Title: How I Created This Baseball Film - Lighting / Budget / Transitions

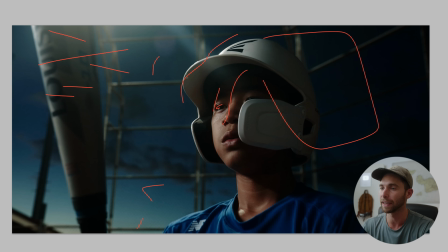16:13 And again, he's being backlit by the stadium lights. Next from Troy, I love a lighting breakdown. It's actually just Troy's birthday. Happy birthday, Troy. I know that because his wonderful wife reached out and told me.
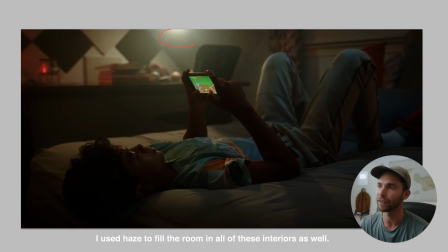16:26 Our lamp right here is our motivating light source. So we're building everything off of that, exposing for this lamp so it's not overblown.
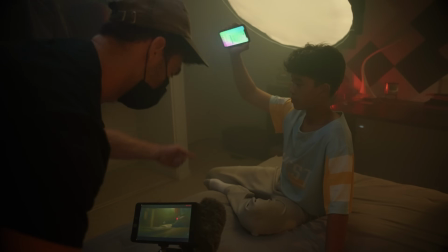16:33 Have an aperture light keying from this side, giving a nice backlight.
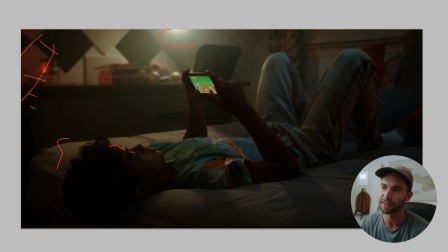16:39 That's the orange light that you're seeing from here, the orange light you're seeing on the bed being spilled. Put a little Aputure MC red color here just to give a little texture, a little different color. Threw some books on the desk, threw some baseballs on the desk just to give it a little more prop design.
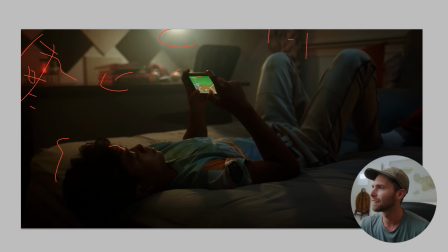16:56 Dressed up the room, bought these blinds, bought these orange pillows for color separation. Brightness on the phone is turned all the way up so we're getting a little bit of key from the actual phone itself.
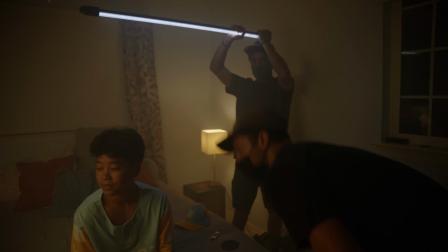17:08 Then I have our production assistant Anthony standing over top of Marley with the tube light facing straight down with a blue color kind
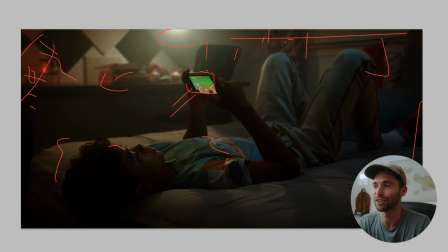17:16 of giving it some color separation brightening up the whole scene in general making it kind of look like there's moonlight spilling in.
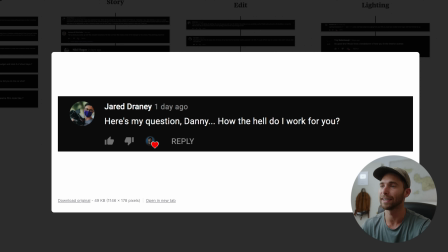17:24 That's it for lighting and last question Jared how the hell do I work for you? Jared if I have one piece of advice for you you don't want to ever work for anyone you don't want to work for me the goal is to work for yourself have complete agency in your life like that was my goal that's what I set out to do that's where I'm getting at you'll never be happy working for smiles so even me definitely going to make more things like this in the future yeah so happy to have you go check out the music bed link they're supporting me which is helping support you so might as well support them circle of life thing see you next time love you bye Ah, sweat! Look at this! Look at this!